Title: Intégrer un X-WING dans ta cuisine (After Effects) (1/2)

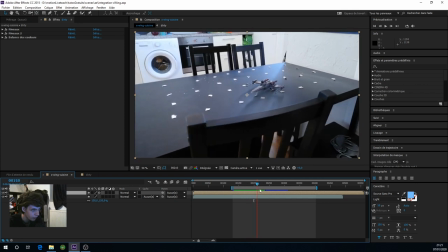ici les couleurs sont très bien mais quand on arrive ici en fait la balance des couleurs de mon téléphone change et en fait on est un peu plus jaune
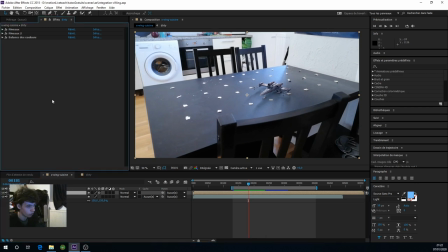du coup il va falloir animer la balance des couleurs de notre vaisseau du coup le problème c'est que cet effet la balance des
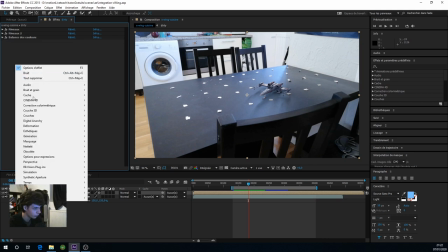couleurs est trop chiant animé donc du coup ce qu'on va faire c'est qu'on va mettre un cc toner qui va juste nous servir de correction en fait
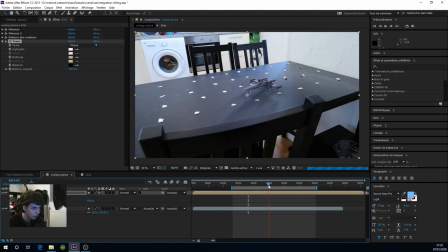vers le jaune donc du coup ici si on est là voilà on va essayer de réintégrer le truc correctement donc on va aller
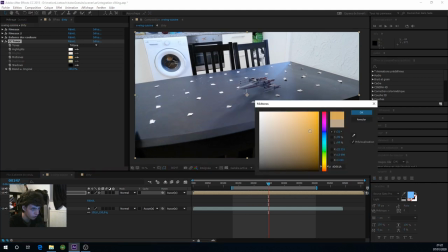chercher un jaune ici un peu logique
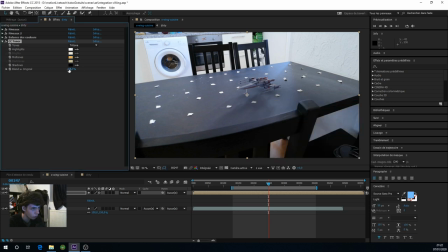et on va venir ici le balancer par le jaune bon je vois c'est l'ordre de quoi de 10% et on va l'animer
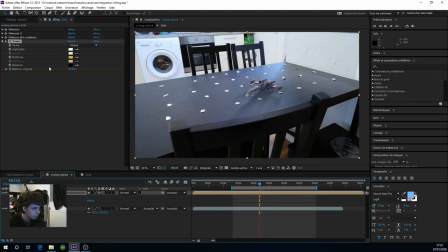et du coup on va venir ici hop animer donc c'est le petit chronomètre donc là ça me paraît toujours bien le changement se fait pas là le changement se fait après là je crois Donc, ici, on vient dans les effets, le CC Toner, et remettre une clé à ce niveau-là.
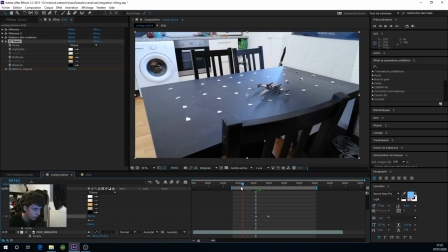Et du coup, quand on va revenir ici, du coup, là, le vaisseau est un peu trop jaune. Du coup, on va venir repasser dans les bleus. Voilà. Du coup, je fais F9 ici, juste pour lisser les courbes.
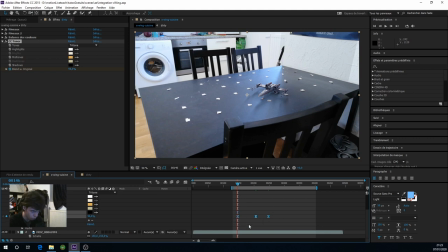J'en ai déjà parlé sur un cours sur l'animation dans After Effects, c'est pour ça que je vais assez vite sur l'animation. Si tu n'as pas vu, il va le voir là. Là. Parce que c'est très intéressant et tu vas comprendre pourquoi je fais ça et comment je travaille.
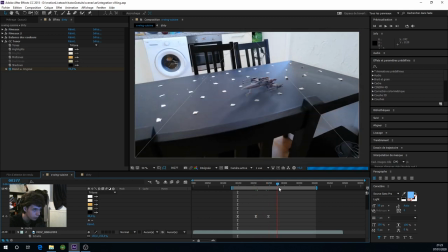Hop, et du coup, voilà, voilà, voilà. Donc ça, c'est bon. Alors, qu'est-ce qui m'avait choqué aussi ?
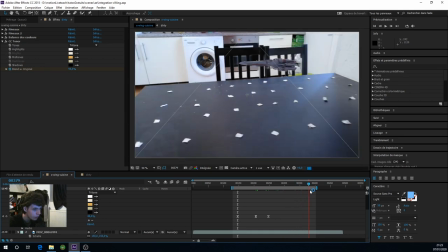Ça, c'est bon. Couleur, pour l'instant, ça m'a l'air sympa. Non, c'est très bien. Le reste, ça va. Alors, un autre truc qui m'a choqué, du coup, pendant que je faisais ça, c'est que, en fait, la luminosité, du coup, change ici. Là, l'image est beaucoup plus claire que là. Donc, du coup, le vaisseau doit aussi changer en luminosité.
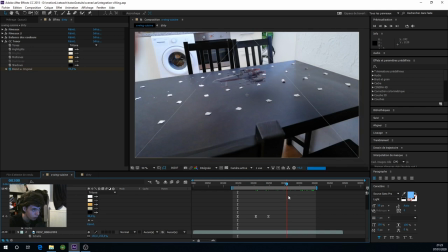Donc du coup pour moi là on est bon, on est bon, on est bon Mais quand on commence à venir
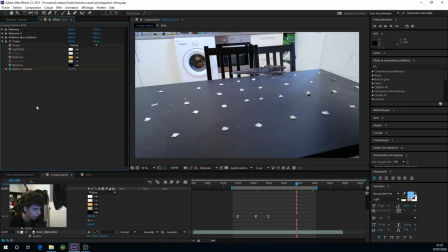Là le vaisseau commence à devenir assez sombre Donc du coup pareil, là on va rajouter un troisième niveau Juste pour animer cette différence Hop, voilà On va l'animer, l'histogramme directement Et du coup ici quand on est sur la fin là,
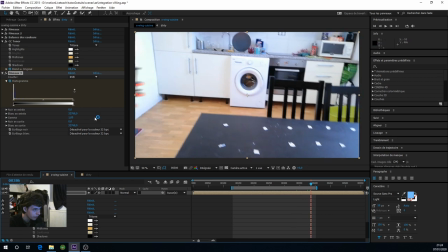voilà On va venir caler aux couleurs Alors je vais venir ici
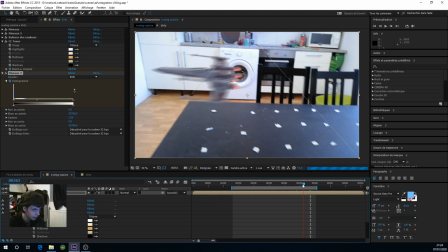On est plutôt sur quelque chose comme ça tout simplement. On va regarder si ça cale ici. Ici du coup là je trouve qu'on est un peu trop clair du coup.
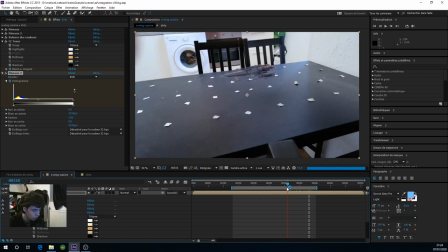Et du coup dernière chose j'aimerais aussi que du coup quand le vaisseau décolle, je sais pas si tu remarques mais c'est assez subtil mais ça se voit assez bien.
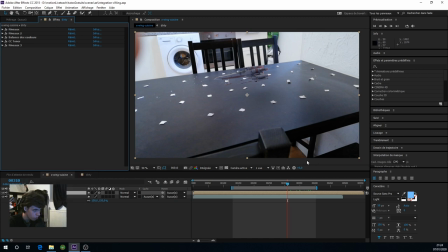Du coup ça on va pouvoir le faire ici en rajoutant un flou dans le sens où quand le vaisseau décolle juste avant qu'il décolle quelque part ici.
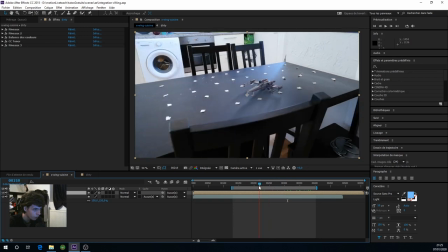Donc là, ça va.
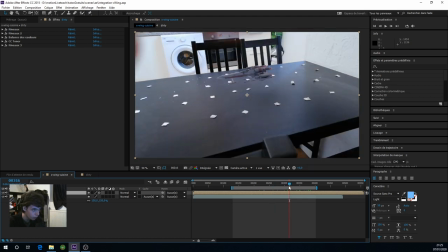Et quand j'avance le téléphone en fait pour filmer, quand on est là par exemple tu vois, en fait on se rend compte que le flou, la focale de mon téléphone est sur la chaise derrière en fait.
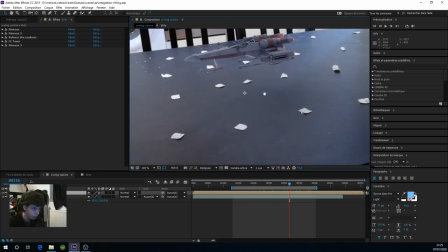Donc du coup, ce qui est bizarre c'est que mon vaisseau soit net, là il devrait être flou en fait mon vaisseau du coup puisque l'en dessous derrière est flou puisque la nette est derrière.
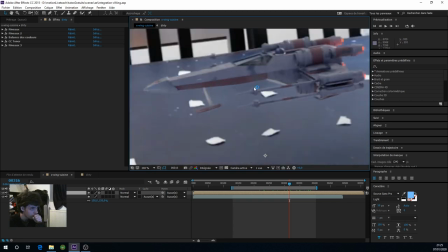C'est très subtil mais du coup là il faut mettre un coup de flou sur mon téléphone je dirais un petit coup de 1% même pas.
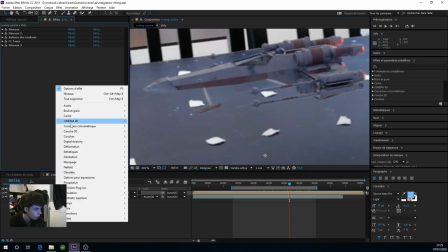Donc pour ça,
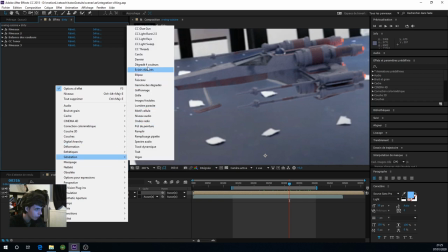on vient dans la génération ici et on vient rajouter un petit netteté.
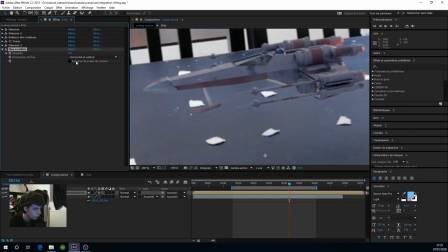Flou accéléré rapidement. Et du coup, juste un flou de même pas 1% tu vois. Si, je pense que c'est 1%. Ouais, voilà, on est à peu près là. Donc c'est 1%. Que je viens animer encore une fois parce que dans le sens où quand il était
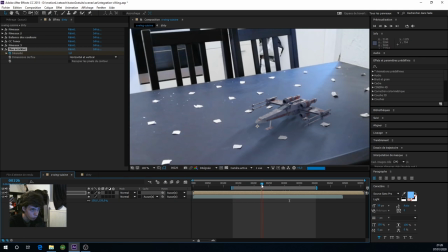Quand il est là, par contre, là, il est trop flou, du coup. Là, on était net, pour le coup.
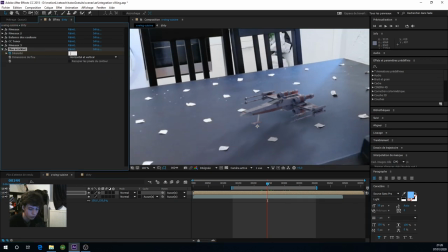Donc ici, là, on est plutôt à 0.4, 0.3. Je trouvais un peu net, de toute façon, le vaisseau de base. 0.1. Voilà, 0.2. Pareil, le flou, on va jouer en lisser.
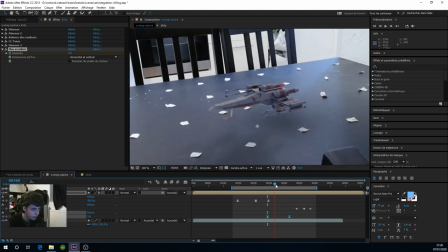On va voir si ici, c'est mieux.